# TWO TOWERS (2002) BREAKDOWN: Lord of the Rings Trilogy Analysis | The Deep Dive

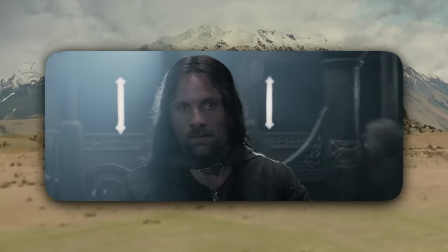Meanwhile, for Aragorn, they wrote this scene where he fucking talks to a horse, and it's so good,
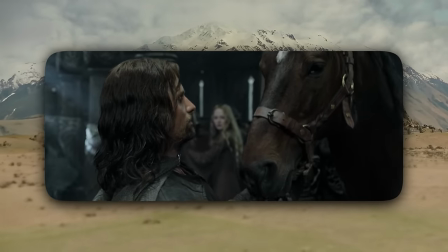because he begins trying to calm the horse in Old English, aka Rohanese, but then he shifts to Elvish,
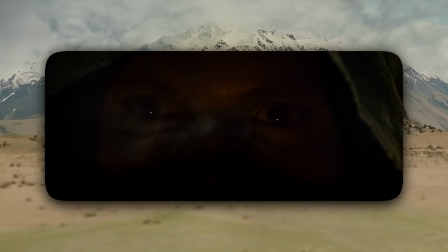showing how this guy has spent both time as a ranger and spent part of his upbringing with the elves in Rivendell.
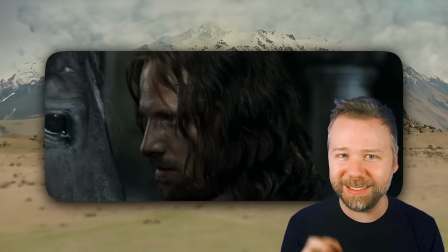So he's really a horse boy in two tongues. And you know, Eowyn's like, you got a third tongue for me?
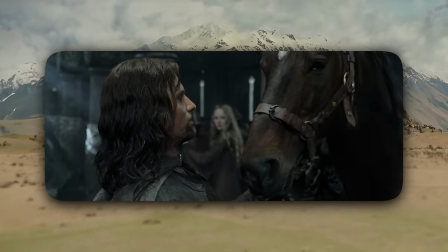But really, they establish this scene with Brego the horse so that Aragorn can let him run free, and so that Brego can later find Aragorn on the riverfront to save him.
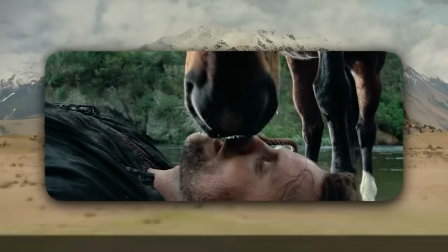We know it's the same horse because Eowyn calls him Brego here, and then later Aragorn says his name. And yes, Viggo bought and kept this horse in real life.
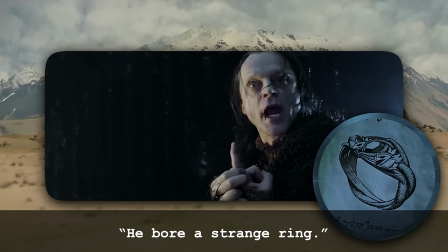Now, the extended edition includes Grima telling Saruman about the ring on Aragorn's finger to establish Saruman learning that Gandalf had found Isildur's heir,
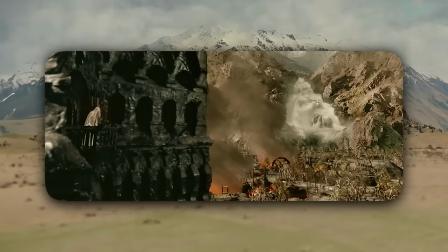which is interesting because the way things end up for Saruman in this movie, we don't really need him to learn that, but you know, it just gives us this great acting moment for Christopher Lee.
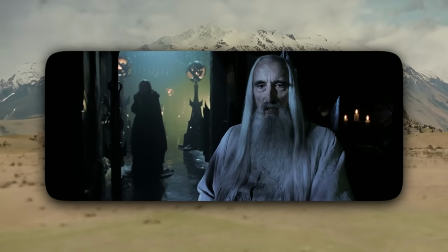It matters not. The world of men shall fall. It will begin at Edoras.
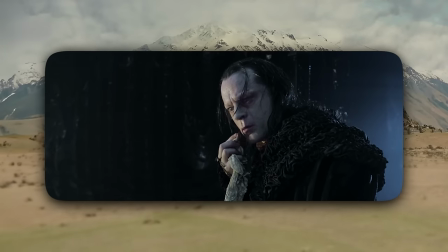Notice how Grima is dabbing his cut lip? They actually added this because they shot this scene 6 months before the shot of him being thrown down the steps of Edoras.
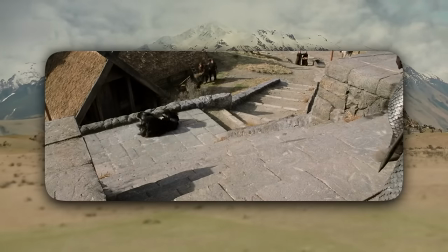And they assumed that he would probably like cut his lip, but alas, that never actually happens in the other shot.
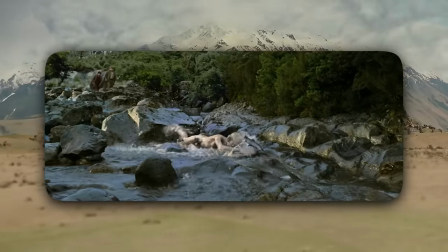This shot of Gollum splashing after the fish in the stream was actually done by Andy Serkis in freezing cold water in his mocap suit.
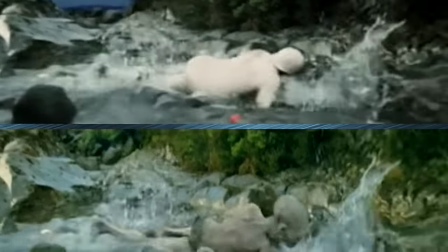But it wasn't just a stunt to serve the technical purpose of getting the water splashes correct.
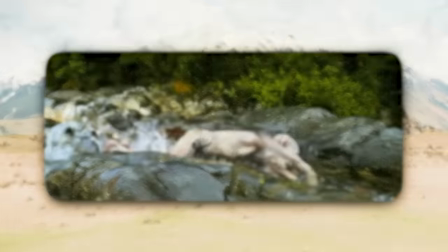Gollum madly thrashing like this, like an animal, serves Frodo and Sam's debate over whether ring bearers can ever be normal again.
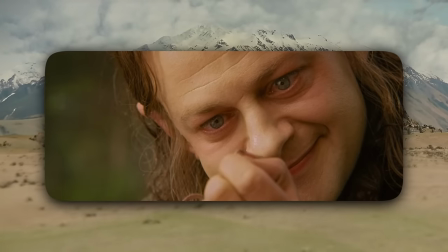And as Sméagol, Gollum's journey began on a fishing expedition.
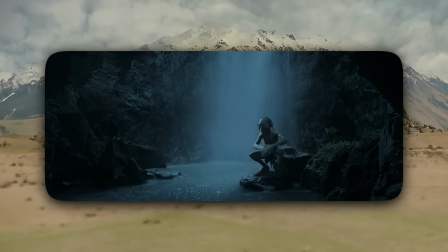He loses the fish here, and later in this film, he'll finally catch his fish, and he'll sing that goofy song, and that comes right before Frodo tricks him.
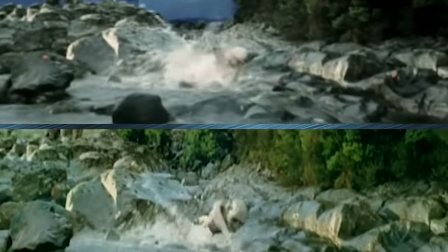So Andy Serkis knew that Gollum chasing a fish, and all of it looking real and savage, would actually be an important thematic beat, and that's why he committed so hard to it.
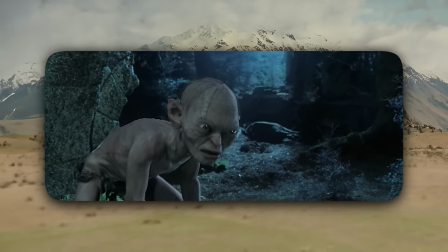So that scene, plus this next scene, should have won Andy Serkis an Oscar for this performance. At night, we see Gollum's two identities bickering with each other.
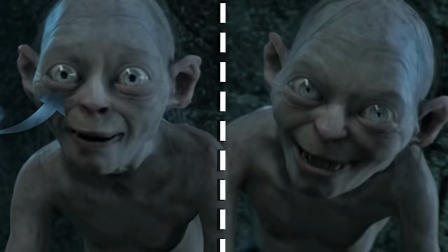Gollum with the wide open porous eyes, contrasting Gollum. The narrower, bitter irises.
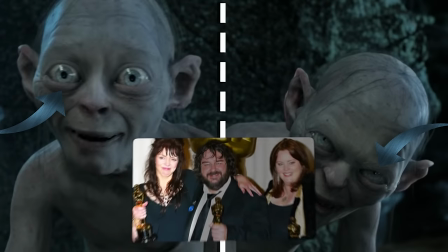Actually, co-writer Fran Walsh shot this scene,
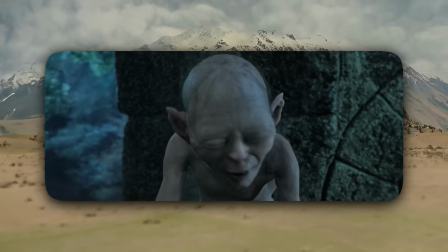and she smartly begins a sequence by swinging the camera back and forth with Gollum's head to establish what he is doing, but then Gollum looks directly into camera,
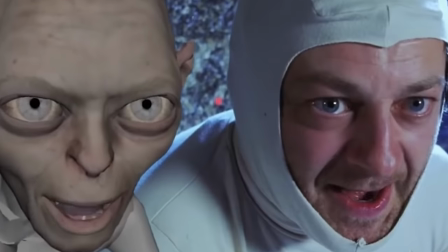and from here on, they switch to intercutting. Because Serkis's performance was just so unnerving when he did it raw in camera swinging back and forth,
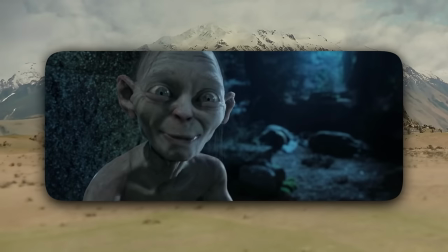they decided to break it up with intercutting shots like they would a dialogue scene, but it ended up being perfect because now we are in Gollum's head with him.
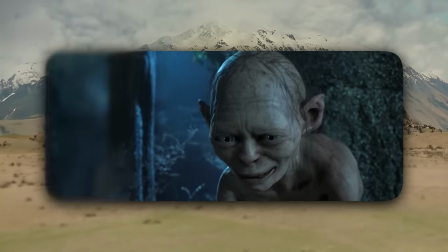And one detail I just noticed about the framing. From the vantage point of the sweet-toothed Sméagol identity, Frodo and Sam are sleeping in the background behind his evil alternate self.
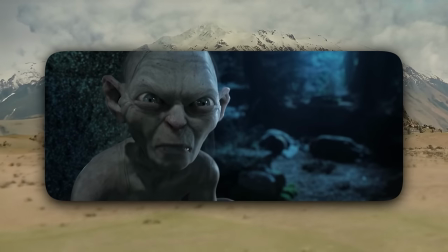So it's kind of like the more dangerous Gollum is blocking sweet Sméagol from his new friends and threatening their safety, holding them hostage from his other side.
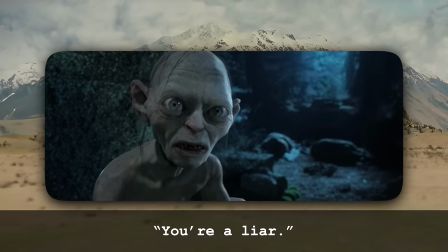Gollum taunts Sméagol, calling him a liar and a thief, and then...
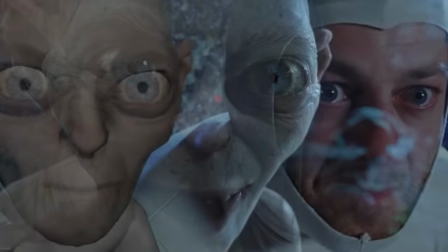And the whisper is so real, you can hear Andy Serkis's human voice creeping in through it.
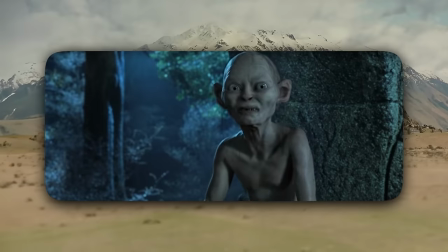And that word is what gives Sméagol the nerve to cast Gollum out.
Leave now and never come back!
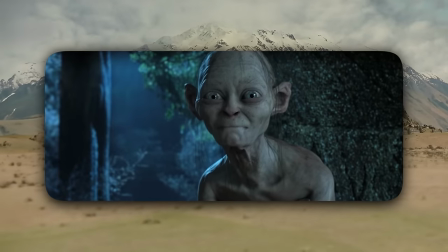And notice how we break the clean intercutting and they leave in Sméagol starting to turn his head away from camera.
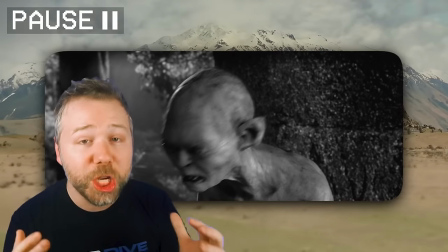So that illusion is breaking.
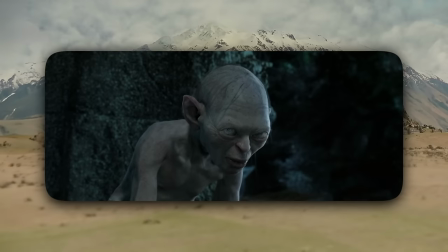This whole piece is a masterclass in acting and VFX artistry and camera work, writing, and perhaps most importantly, editing.
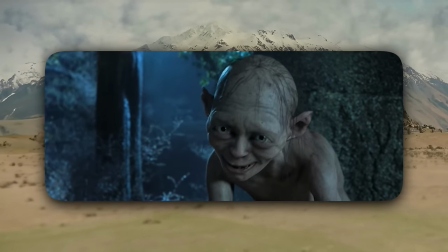It's exactly how the different elements of filmmaking should work together in harmony.
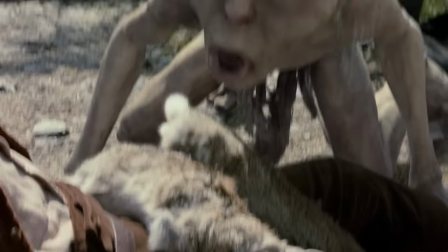Giddy, after ridding himself of his dark passenger, at least for now, Gollum brings back two dead rabbits like a hunting dog, which Sam just stews.
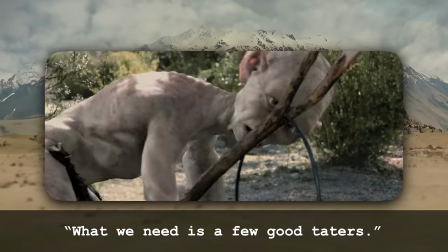What we need's a few good taters. What's taters, brothers?
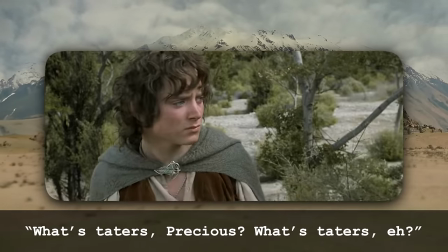What's taters, huh? Potatoes.
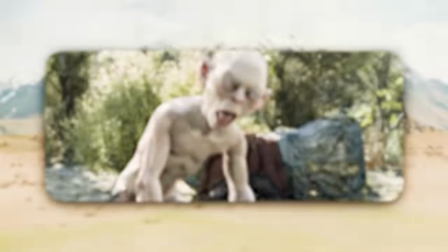Gollum slips in a loose precious while asking Sam what taters are, and when Gollum spits, that's actually Andy Serkis's spit that they kept in the shot.
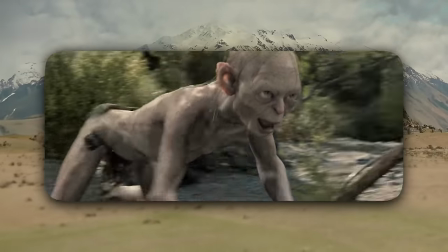But I think my favorite detail of this moment is the way Gollum relishes the idea of fish.
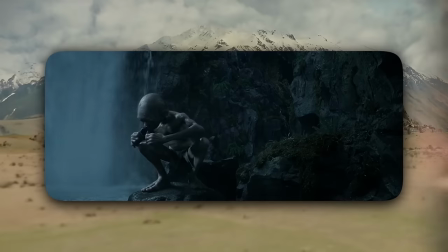And he does this little eye roll, which is so specific and authentic, and it's just another moment setting up his theft of fish from the Forbidden Pool later.
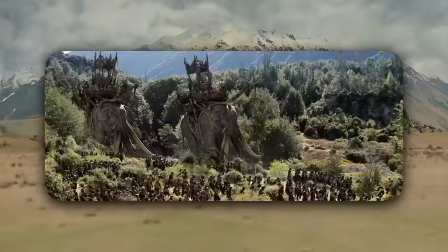They spot a group of Haradrim, aka Southrons, marching with their Mumakil, which the Hobbits named Oliphants.